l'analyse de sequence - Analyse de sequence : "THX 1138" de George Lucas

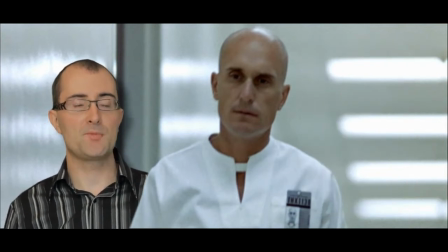8:22 Walter Murch explique que donc dans les plans précédents, vous aviez une espèce de musique d'ascenseur, comme pour évidemment conforter ces êtres dépourvus de passion, dépourvus d'émotions, qu'ils sont dans un univers agréable, donc une petite musique d'ascenseur.
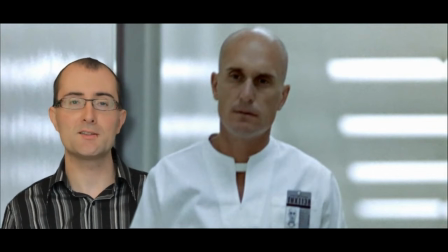8:39 Ici, en changeant de plan, on a constaté que le son a beaucoup changé. C'est-à-dire qu'on entend toujours la musique d'ascenseur au loin, mais c'est devenu un peu assourdissant, plein d'échos. Et comme à l'époque, on n'avait pas beaucoup de matériel pour faire du mixage audio ou des effets audio, eh bien, il fallait ruser.
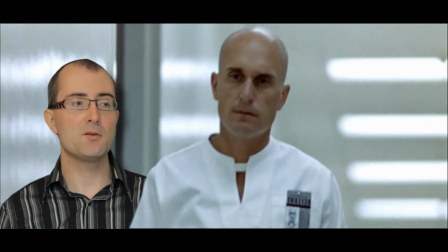8:54 Donc, parmi tous les effets qui sont utilisés dans le film, on a par exemple Walter Murch qui enregistre le son de la musique d'ascenseur.
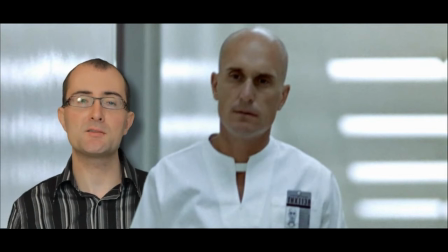9:02 Ensuite, il va dans un très grand espace comme un terrain de basket.
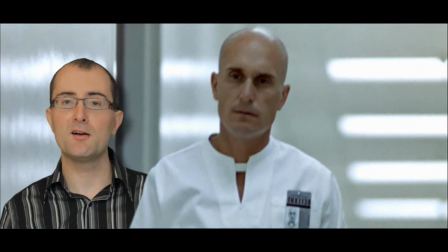9:05 Il va faire écouter le son, il va mettre le son avec des haut-parleurs et il va le réenregistrer à un autre endroit du terrain de basket pour réenregistrer le son, mais avec l'écho de la salle du terrain de basket.
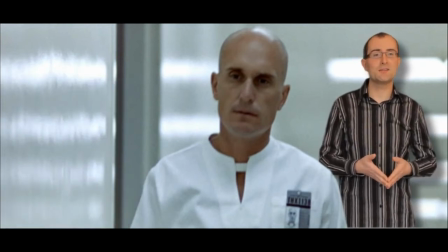9:18 Le morceau du générique de début de THX 1138 est un morceau de musique classique qui est Stabat Mater de Pergolèse. Et simplement, ce qu'a fait Walter Murch, c'est que il a simplement pris ce morceau,
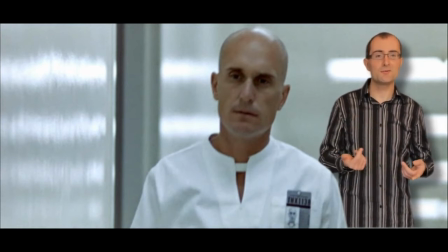9:33 il l'a passé en lecture inversée, donc dans l'autre sens, et puis il a diminué la vitesse, il l'a ralenti. Donc si on accélère la vitesse, si on remet dans l'autre sens, on retrouve le morceau de musique classique qu'on connaît. Et puis donc il y a beaucoup d'autres effets qui sont évidemment utilisés dans ce film.
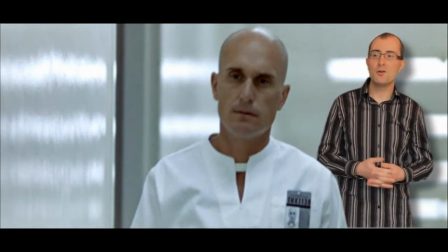9:51 Ce plan, si particulier, évidemment, est fondamental puisque il nous informe sur le mal-être profond de ce personnage. THX 1138, c'est le nom de ce personnage. Donc les personnages n'ont plus de patronyme, ils n'ont plus de vrai nom, ils n'ont plus que des numéros et des lettres.
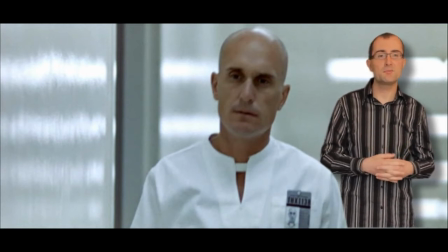10:08 Et ce personnage, il est profondément mal à l'aise parce que on a beau lui administrer des sédatifs, en fait ça n'arrive pas complètement à inhiber ses passions et sa volonté d'émotion, sa soif d'émotion. Donc il se sent mal à l'aise, il commence à se demander, il commence à comprendre qu'il y a quelque chose qui n'est pas normal dans ce monde.
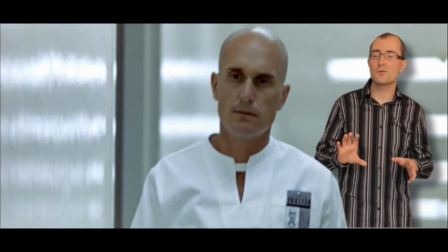10:26 Et donc ce plan, en légère contre-plongée, en faible profondeur de champ, qui isole le personnage dans un univers très blanc, très lumineux, qui encore une fois nous rappelle un petit peu les univers de Mina, eh bien, il crée profondément le malaise. Le personnage penche d'un côté, il est un peu titubant,
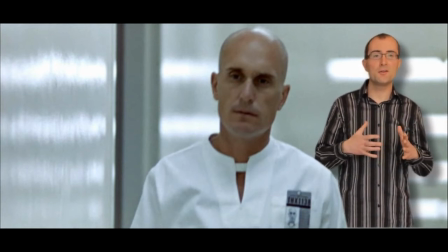10:45 il rase un peu les murs, donc il est partagé entre le fait de se cacher, on lui a appris dans cette société à ne pas exister en tant qu'individu, mais à se fondre dans la masse, donc il est partagé entre ça, raser les murs, et puis l'envie tout d'un coup d'exister.
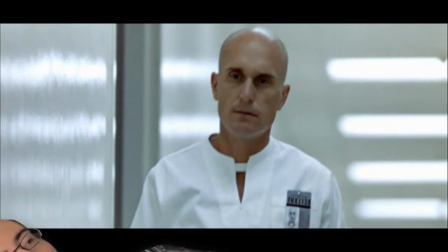10:59 C'est ce qui va être le propos principal de THX 138, c'est de dire que on ne peut pas forcément
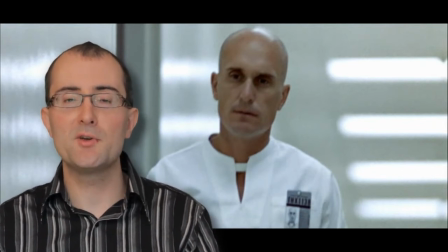11:06 forcer les individus à nier leur individualité, leurs émotions, leur envie d'exister. Au bout d'un moment, eh bien, ces personnages-là, ils risquent de briser leurs chaînes, de craquer leur carcan pour essayer de se libérer.
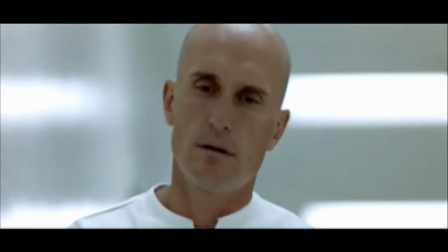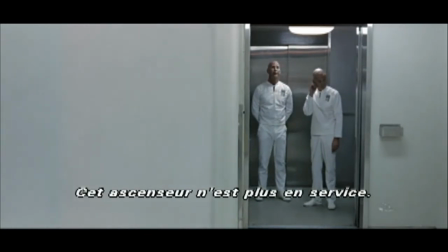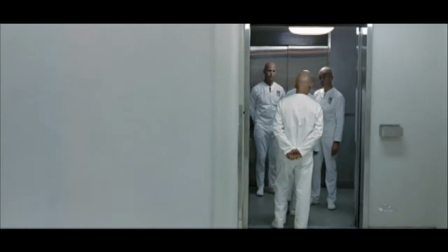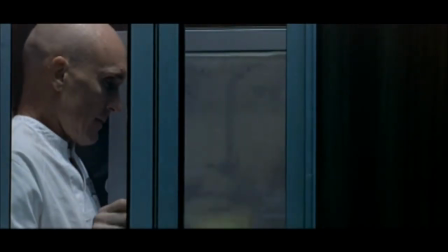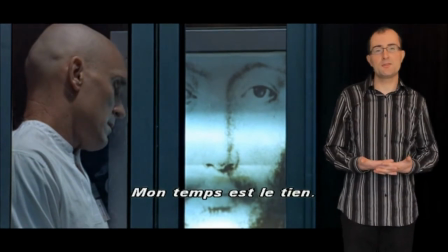11:47 Ici, on arrive dans un des moments les plus emblématiques du film. Ces personnages, pour les apaiser, n'ont pas simplement des sédatifs, ils ont aussi une religion. On leur impose une religion qui est la même pour tout le monde. Ils ont des espèces de confessionnals.
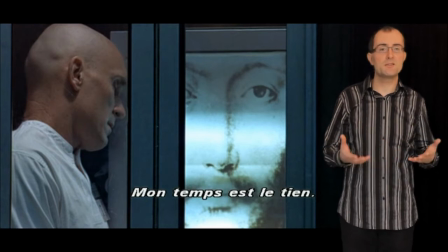12:04 Ils vont dans des cabines. Chacun a droit à aller dans une cabine, il y a plein de cabines. Et dans ces cabines, donc, ils sont face à un portrait du Christ. Et c'est censé, donc, les tranquilliser. Ici, vous avez une voix informatique, puisqu'en fait, il n'y a pas de curé, de prêtre qui fait la confession.
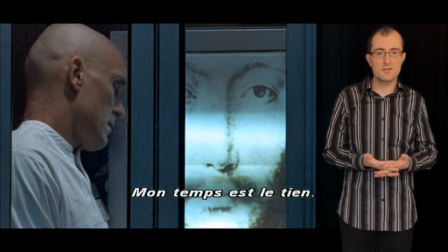12:21 C'est une machine, c'est un ordinateur. Et donc, vous avez une voix métallique, une voix qui pourrait rappeler celle évidemment de HAL dans le film de Kubrick.